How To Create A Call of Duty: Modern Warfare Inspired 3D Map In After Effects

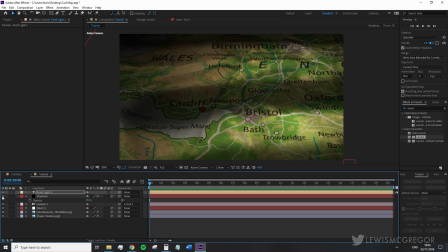So we're going to turn off the light and shadow layer for the sake of being able to visually see what we're doing, and we're going to create a new adjustment layer.
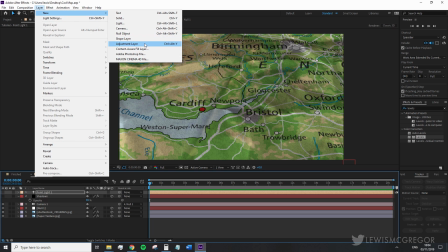Here we're going to add a chromatic aberration.
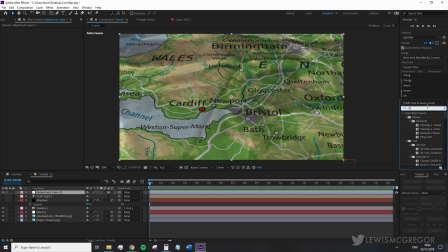Now this is actually an effect for virtual reality footage, but we're going to use it anyway as it's quicker than using the channel mixer. First, change the vertical field of view to 130, reduce the falloff distance to 0, and invert the falloff.
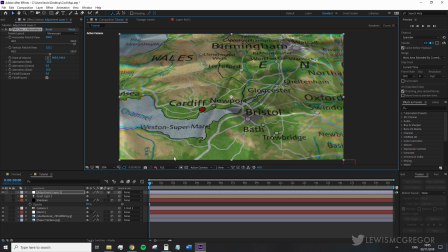Now this has created the effect where the chromatic aberration is only applied to the edges of the image, kind of like in an oval shape, quite like an old anamorphic lens. We're then going to add grain to give the map a little bit of life.
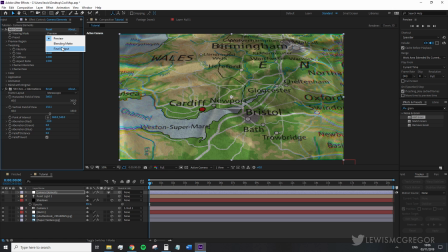Not everyone has grain textures, so we're just going to use the built-in After Effects tool. And to be honest, due to the nature of this effect, you can use whatever preset you want. Just make sure the intensity is set to half and that you tick monochromatic. Finally, we're going to make a final adjustment layer
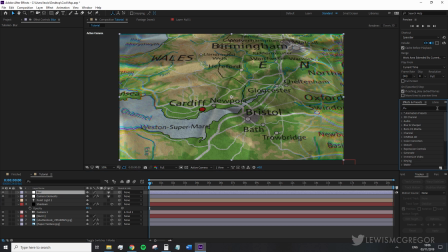and add a camera lens blur, and the default value is completely fine.
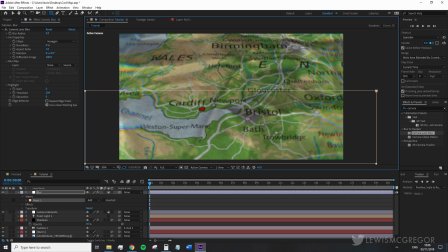We're going to mask the lower third of the image, invert the mask, and add a feather of 100.
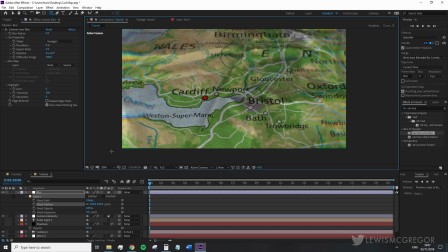This gives us that focus perspective that we're super close and quite like a macro lens.
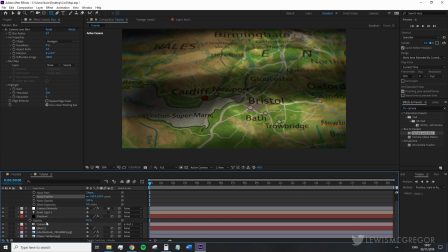Everything ahead is just out of focus. Then animate the camera position or not, up to you, but this is the final result.
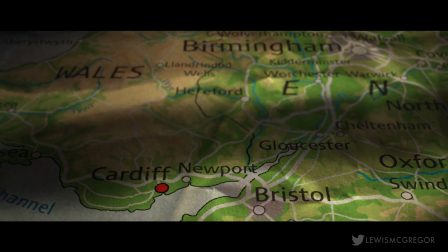Thanks to your intel, we tracked the Alcatala cell responsible for the Piccadilly attack to a townhouse.
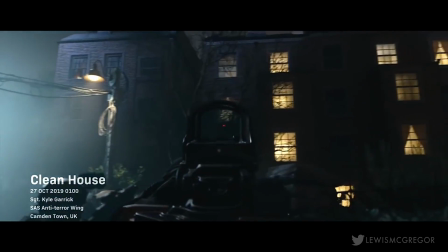There we have it. To be honest, I had no intention of making this video.
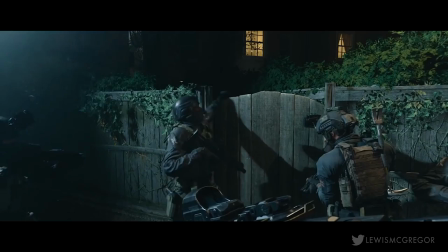I thought it was a cool effect. So I'm going to leave this now because I'm going to get back on the game, make sure my KD stays up, and I'll catch you guys soon.